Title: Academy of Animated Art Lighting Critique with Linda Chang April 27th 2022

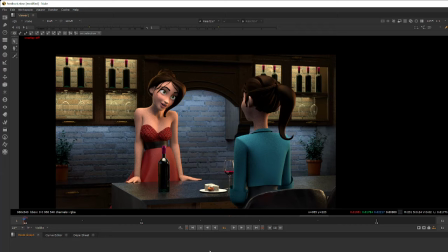487s
darken the shadow a little bit, just a little bit, to give it more that interior feeling. So this right now is kind of have a lot of bounce light around them, so it doesn't read as much as interior, like a moody lunch feeling. It has a lot of
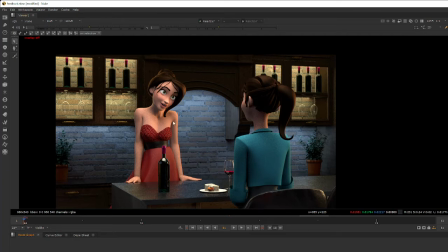508s
it feels like there's a lot of light turned down on half the ceiling, so the overall character is more filled and brighter than your references. So maybe we can try that. So darkening the shadows and bring the shadow a little, and just like make the character a little more contrasty,
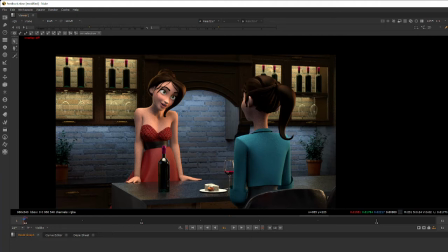528s
at least on the body part. Yeah. Okay. Thank you. Yeah, of course. Okay. I will move on to Vedat.
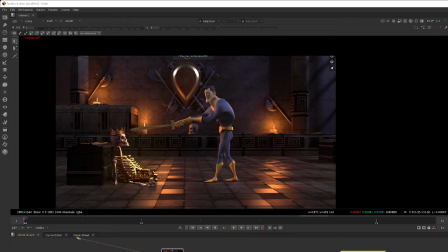548s
So, I think this is very interesting that you have if you did all of these by yourself, that's really cool. There's a lot to work on by one person, so very nice job in general.
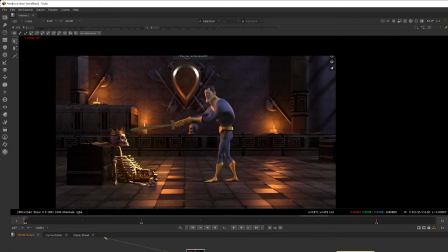562s
So for the most part, I think for reading of the shot, I think is working very decently. The character is definitely the main focus we're going to look at. If you're looking for lighting feedback, I just have a few things,
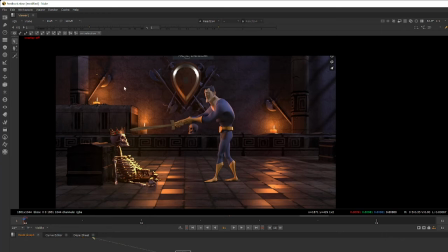581s
which will be for the brighter area where the candles are still on.
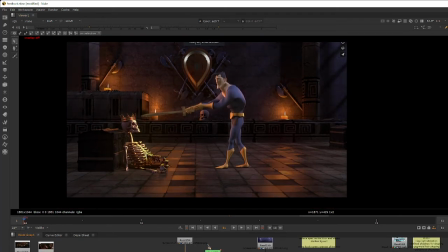587s
I think we can possibly darken the back wall a little bit so
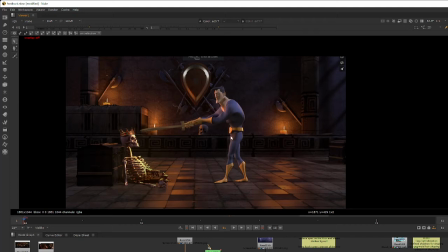591s
the character can stand out a little bit more against the wall,
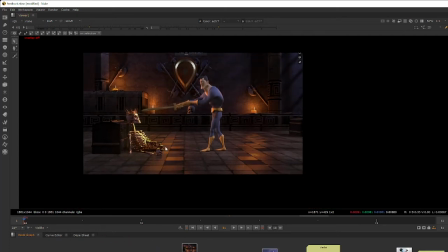598s
so it can just have a better read. In addition to that, we can possibly slightly reduce the specular highlights that's on the floor. This is probably a little bit too definitely very heavy-handed and lower, darkening all these specs.
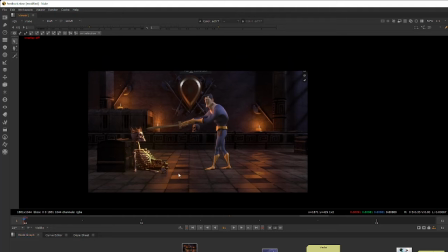613s
It will probably still have some brighter areas, but
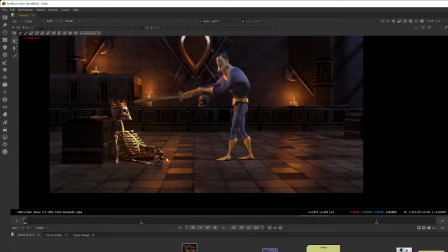619s
I'm assuming a candle that's such a small light source probably wouldn't cast these broad specular highlights.
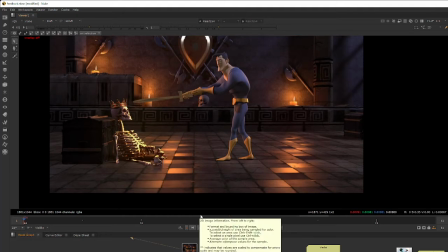626s
So I can kind of see in the specular that
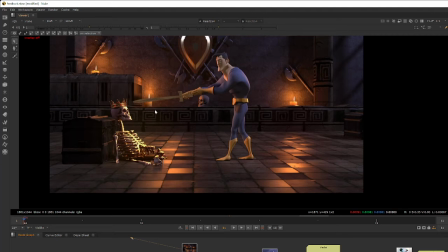631s
the size of the light source is actually bigger than the candle itself,
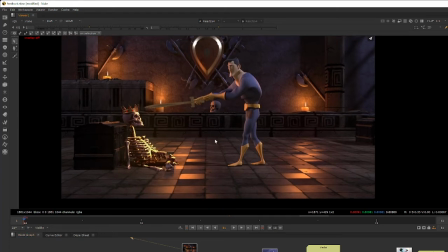636s
because specular highlights are reflection in a way of the light source. So my brain is kind of registering these kind of highlights usually are not casted by these kind of small tiny candle lights.
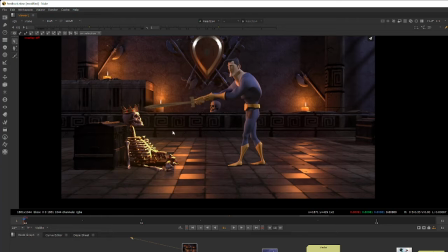655s
So we can possibly look into that if there's anything that we can do to reduce the scale and also the brightness of these specs, so that
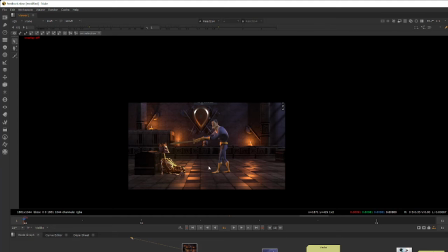664s
so they won't kind of compete against our main characters. Because right now they're kind of unfortunate.
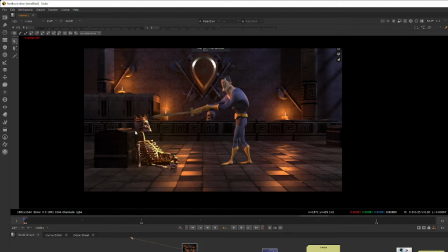669s
They're both equal size, almost the same size of characters in the skeleton, and one of the skeletons is sitting right on top of it.
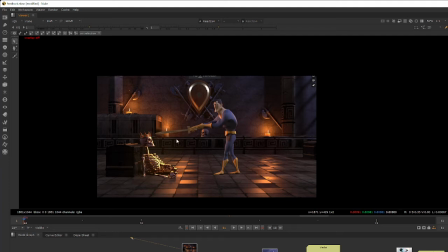677s
So I think that could help us.
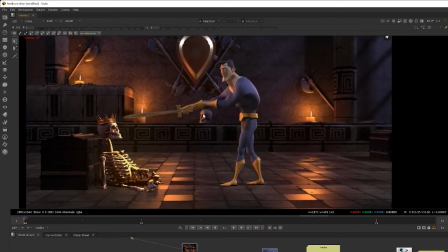684s
In addition to that, I think overall the characters are reading well.
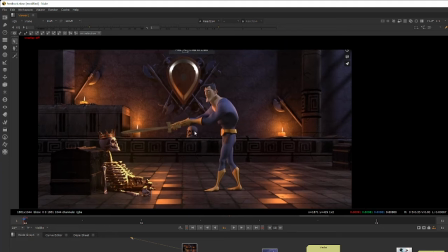689s
I do see that
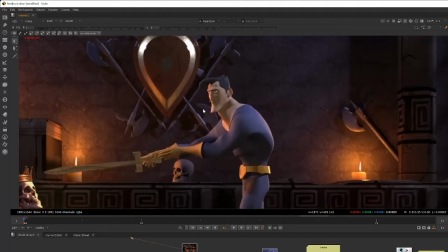694s
the fill size seems quite lifted. There's some really strong light that's hitting all these shadow area.
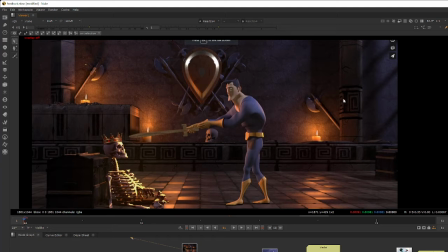702s
It's kind of competing against the key light source, which is, I think, these lights from the window in this case. The candle lights add some very nice room to him, and he does sculpt out really well against the background.
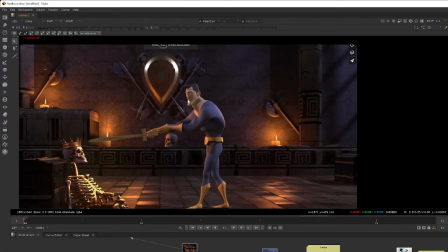714s
But we can possibly lower the fill light a little bit on the characters' faces and body
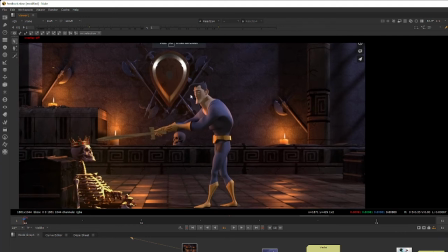718s
to make sure that overall the shaping is created by this key light.
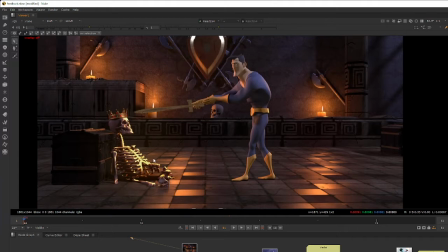726s
And the skeleton, I feel like the highlight on the skeleton in this area
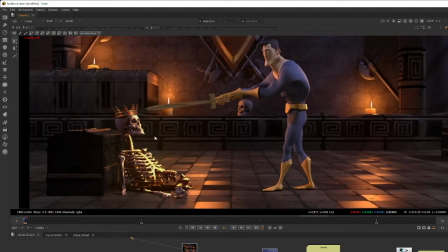735s
seems a little bit more saturated compared in a different hue compared to the candle light sources.
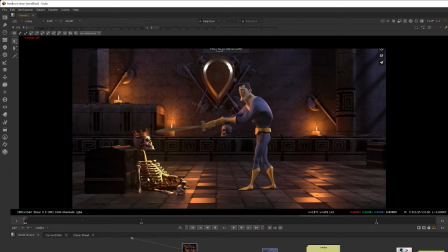745s
And there seems like there's a little particular light that's just hitting the skeleton, which is we possibly do need that to make sure he reads clearly.
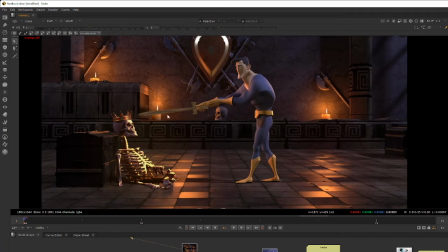754s
But we're not seeing similar source on the character or the sword. So it would be helpful to maybe bring the hue of this light source more closer to these candle light and the room light that's on him.
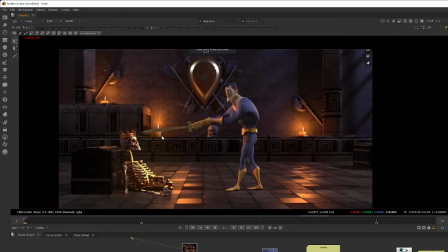773s
And in addition to that, I think the last thing would be for the swords that he's holding.
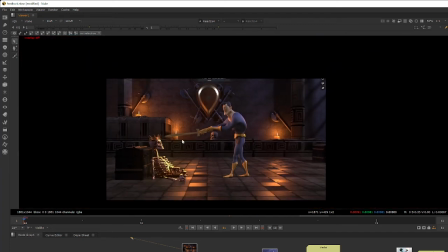779s
It's a very important prop that he's using, so we can possibly figure out if there's any way we can change materials or have a light that's particularly used for the sword so it can read very well against the background,
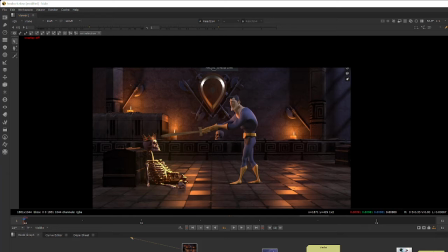793s
and when also especially when the character is waving it around, that we can read them very clearly. And
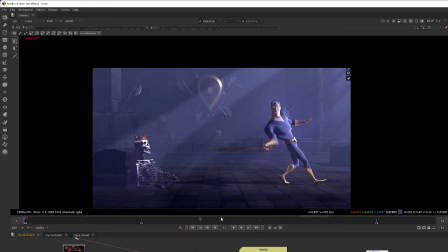806s
the part after the candle goes out, I think overall it's the heavy fog kind of help us to resolve some of the issues we're having here, which is a lot of stuff that could possibly distract our eyes. The fog kind of covers up all that, so it helps. And I will have a similar note on how the
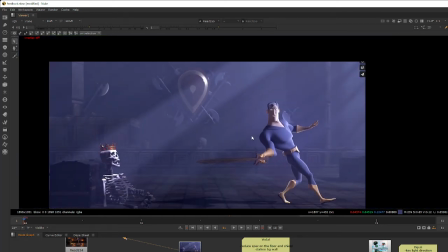827s
shadow seems quite lifted by a certain light, another light, or maybe it's calm that we lift the dark.
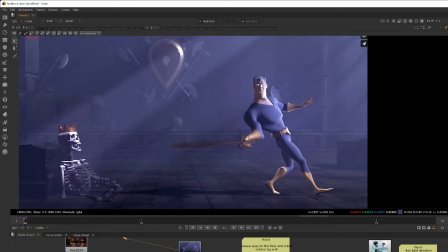835s
I think we can bring back the dark on the shadow side a little bit.
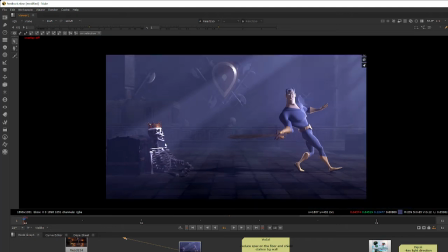841s
And as well as this whole foreground area, the skeleton's head is very nicely lit.
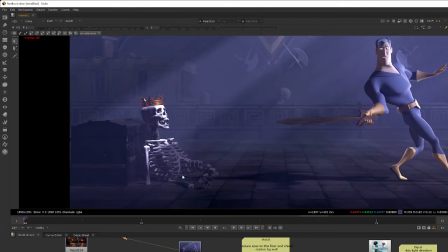846s
It reads very well, but the rest of its body kind of get blended in with the background.
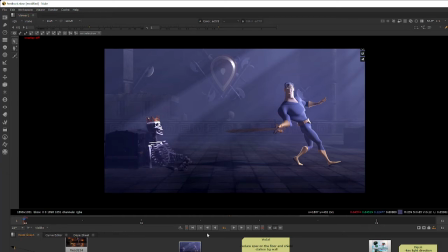853s
And so does this case is leaning on. So if possible, I think it will be helpful to just bring back the contrast here a little bit,
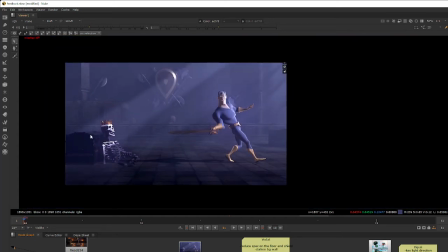861s
so we can also see what the skeleton is doing.
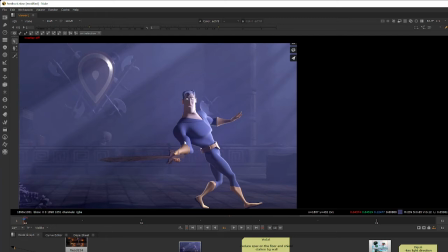866s
And same thing and then also bring back the contrast in the shadow on the character, as well as the sword.
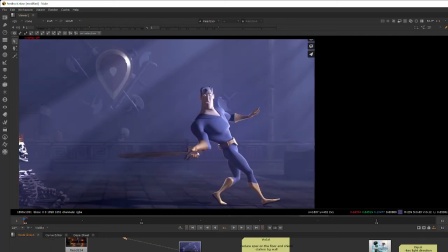874s
Just the same as the candle shot. If there's anything we can do with materials or lighting that make sure we can read it very well,
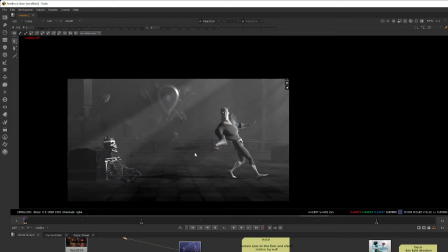880s
because the value right now, it kind of blends in very closely against the background.
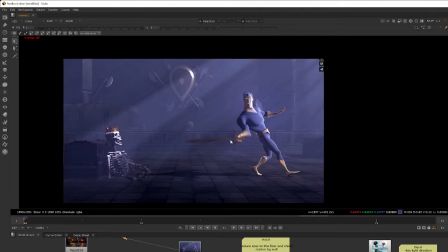886s
So yeah, I think that's all. I think these are the notes I have for now. I think it's really interesting, fun stuff. So hopefully this helps, and let me know if any questions. And then we have
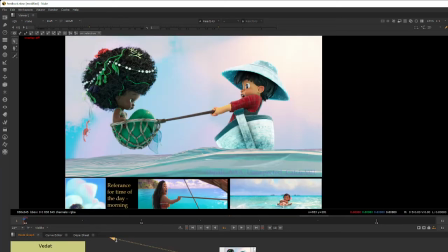907s
Dipali. Hopefully I'm saying your name right.
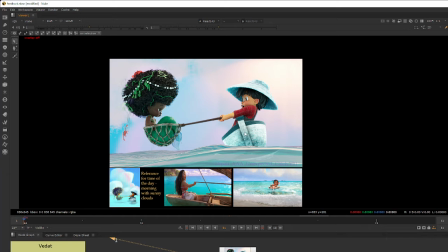914s
I see that you're also doing the unexpected catch, which is really cool. And you're actually using, I guess, the concept art for
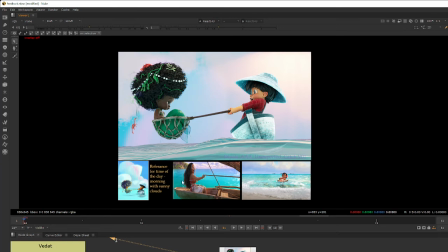925s
the lighting itself, which is nice. It's actually, I don't think I've seen the concept art before, so this is really cool to see.
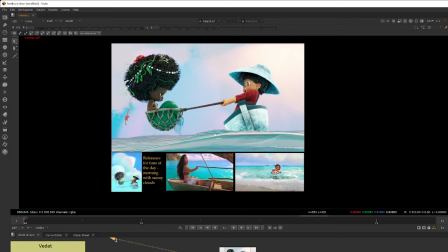933s
And I think right now you do have a lot of stuff that's working really well and really closely to the concept. The watercolor is nice. The sky does have that magical, almost like unicorn palette colors. And the characters offer a very good start.
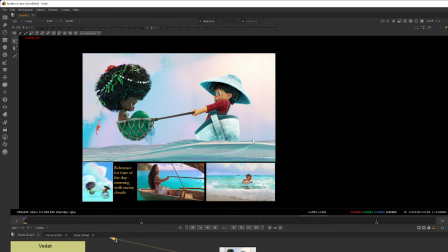951s
I'm also seeing that you're using Moana as your main reference. I do want to say that Moana is a very stylized,
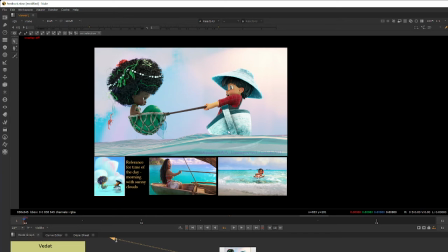959s
has a very stylized look when it comes to a sunny daytime looking.